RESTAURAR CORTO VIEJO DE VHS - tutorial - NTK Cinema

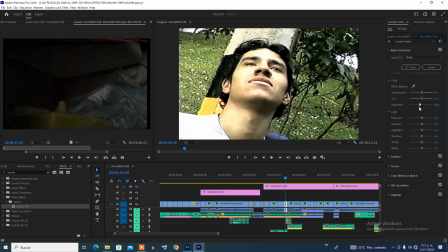[3:48]
así ven, pues podemos ir casi a blanco y negro pero no, aquí ya las imágenes toman, entonces cuando ya empiezas a buscar la tonalidad que te gusta empiezas ya pasamos de esto que
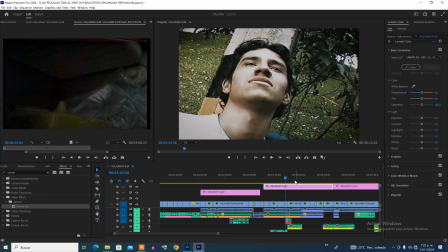[4:04]
vemos acá a esto que vemos acá que es muy muy diferente que ya no son unos tonos saturados y tampoco
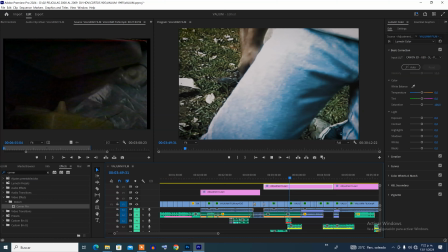[4:13]
perdemos el poco color que tiene el VHS aquí
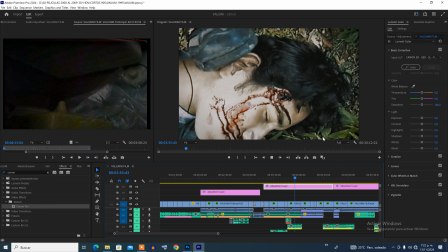[4:19]
vemos la grama se ve un poco más natural entonces Entonces para mí lo
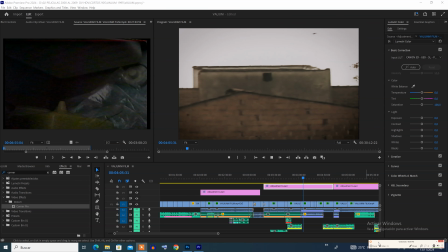[4:24]
primero en la restauración es mejorar un poco el color desaturándolo.
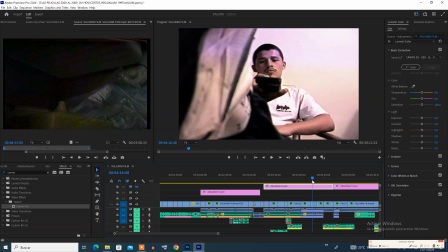[4:31]
Por ejemplo aquí tenemos a este personaje, lo tenemos sin organizar y vemos que parte de la frente por el efecto del VHS, no sé si es por el envejecimiento de la cinta o por como grababa el VHS en esos años,
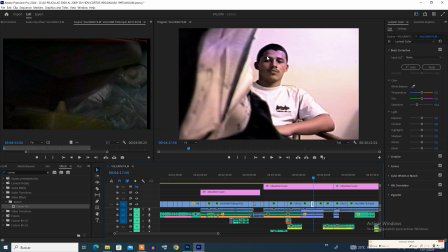[4:45]
estamos hablando de casi 30 años. Este color se ve como morado y este se ve rojizo. entonces lo que hice fue
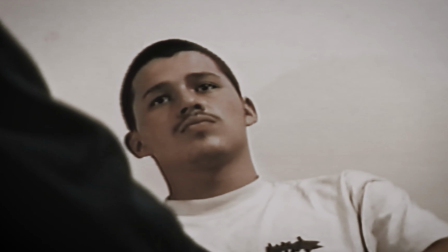[4:54]
saturar un poco la imagen y añadirle un filtro y aquí vemos una imagen mucho mucho mejor
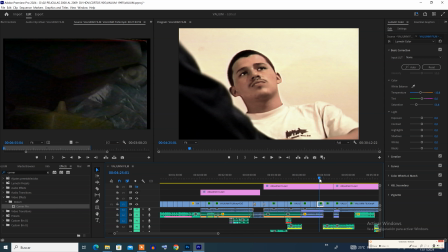[5:02]
recuerden que pasamos de una imagen como esta muy mona,
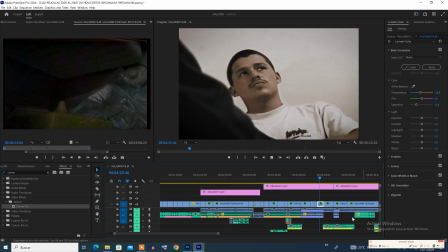[5:08]
muy colorada a una imagen mucho mucho más decente y
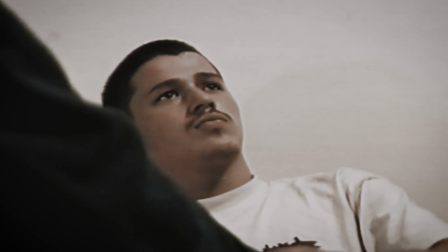[5:13]
aquí vemos como el formato nos llena la pantalla que casi nos da para web screen
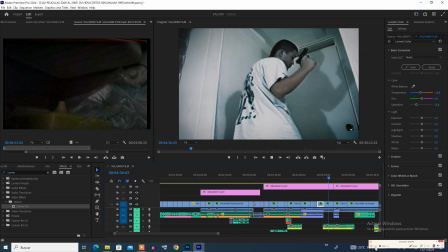[5:19]
Bueno, ahora voy a hablar de otros pequeños trucos Bien,
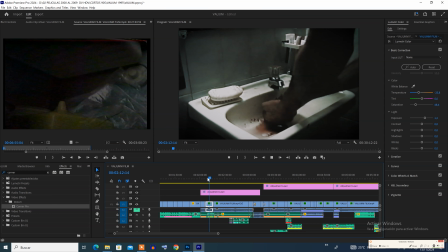[5:24]
otra de las cosas que hice fue restaurar el audio No restaurar el audio original como tal,
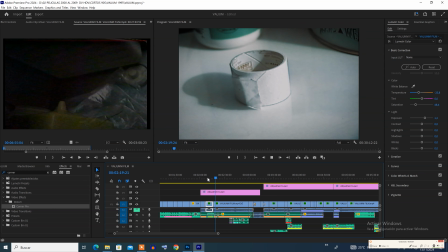[5:30]
sino reemplazar sonidos O sea, sonidos más nítidos, los del VHS y antiguos, muy regulares Ahora solo por inteligencia artificial,
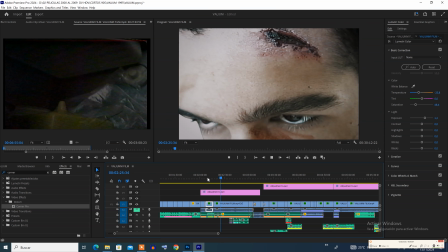[5:38]
pues te queda muy fácil recrear sonidos Por ejemplo, en la página Eleven,
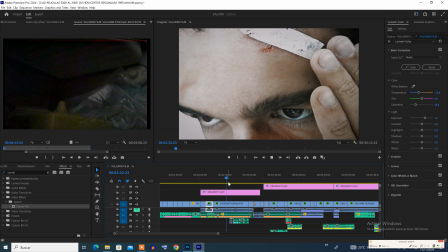[5:43]
tú le dices, sonido de llave lavándose las manos Inmediatamente te lo hacen Entonces lo que hice fue reponer los sonidos,
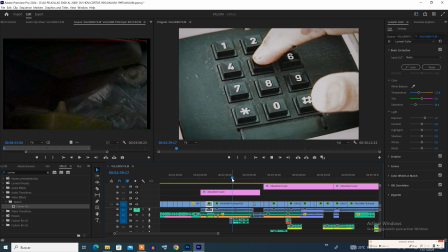[5:51]
por ejemplo aquí los tonos del marcado, sonido ambiente.
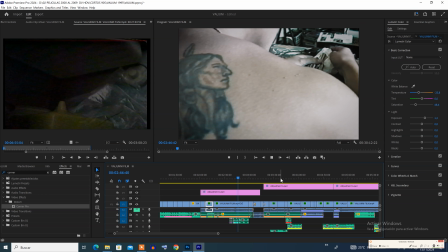[5:58]
Entonces esta es una de las cosas que más ayuda a que se sienta más fresco y mejor el corto.
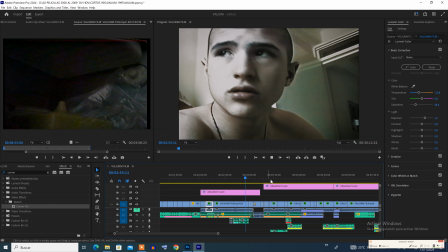[6:06]
Tuve que recrear canciones, este corto tenía muchas canciones que tenían derechos de copyright.
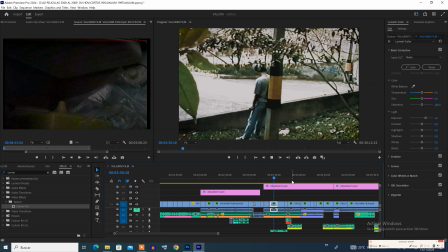[6:14]
Tan pronto la subí a YouTube, inmediatamente brincaron 12 canciones.
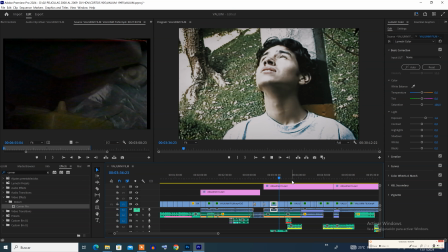[6:20]
Y esta, por alguna razón, mezclé canciones de trap, hip hop con death metal.
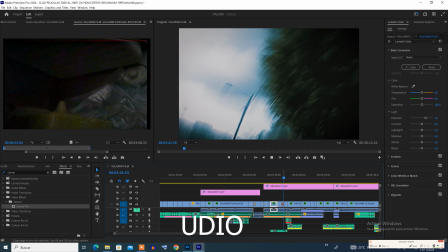[6:26]
Entonces, con Udio, recreé todas las canciones que me hacían falta.
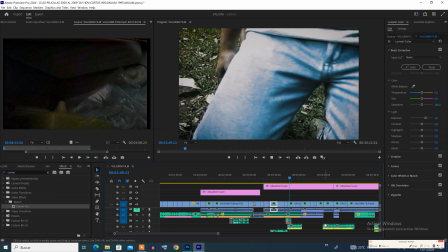[6:31]
Y también en Udio hice las canciones, no, los temas de suspenso y de muerte.
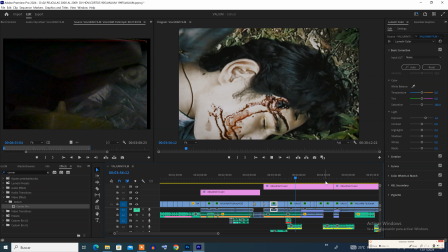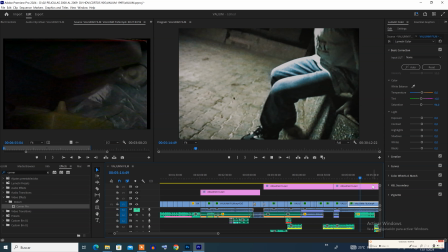[6:45]
Si desean ver este cortometraje Dejo los links en la descripción
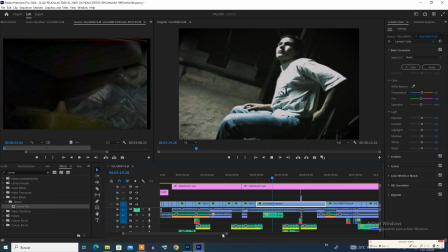[6:50]
y en comentarios Igual está en este mismo canal Por si alguien lo quiere apreciar como quedó finalmente
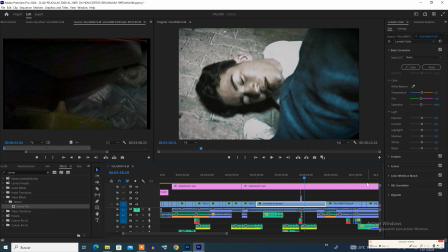[6:55]
Es bastante regular por viejo Pero bueno, ahí se puede apreciar Bien,
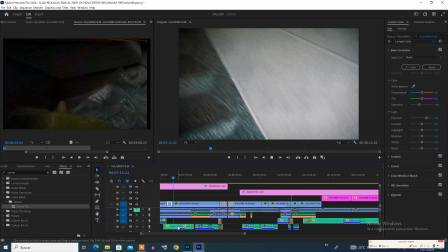[7:01]
lo otro que hice para mejorar este corto Fue darle un retoco a los efectos especiales Por ejemplo en esa época
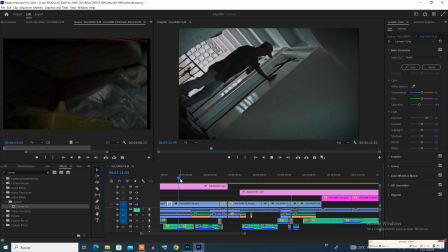[7:07]
Pues no había manera de hacerle un fogonazo A una pistola de juguete Aquí le pude colocar humo,
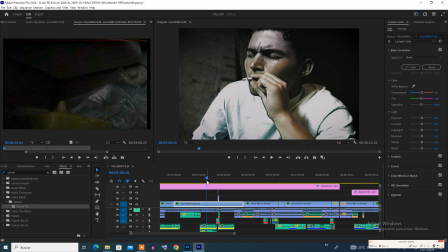[7:14]
fuego y un poco de sangre Sangre, por ejemplo, en esta escena Una escena muy disimulada,
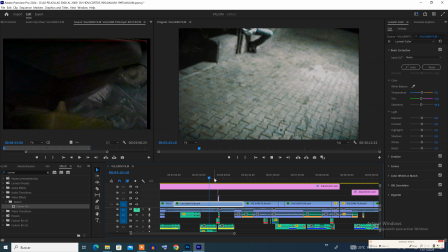[7:21]
muy discreta Porque incluso veo que en películas de acción de Hollywood Se ve bastante digital la
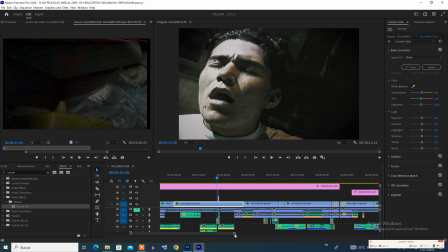[7:26]
sangre Y aquí simplemente reforcé algunos efectos que se notara decente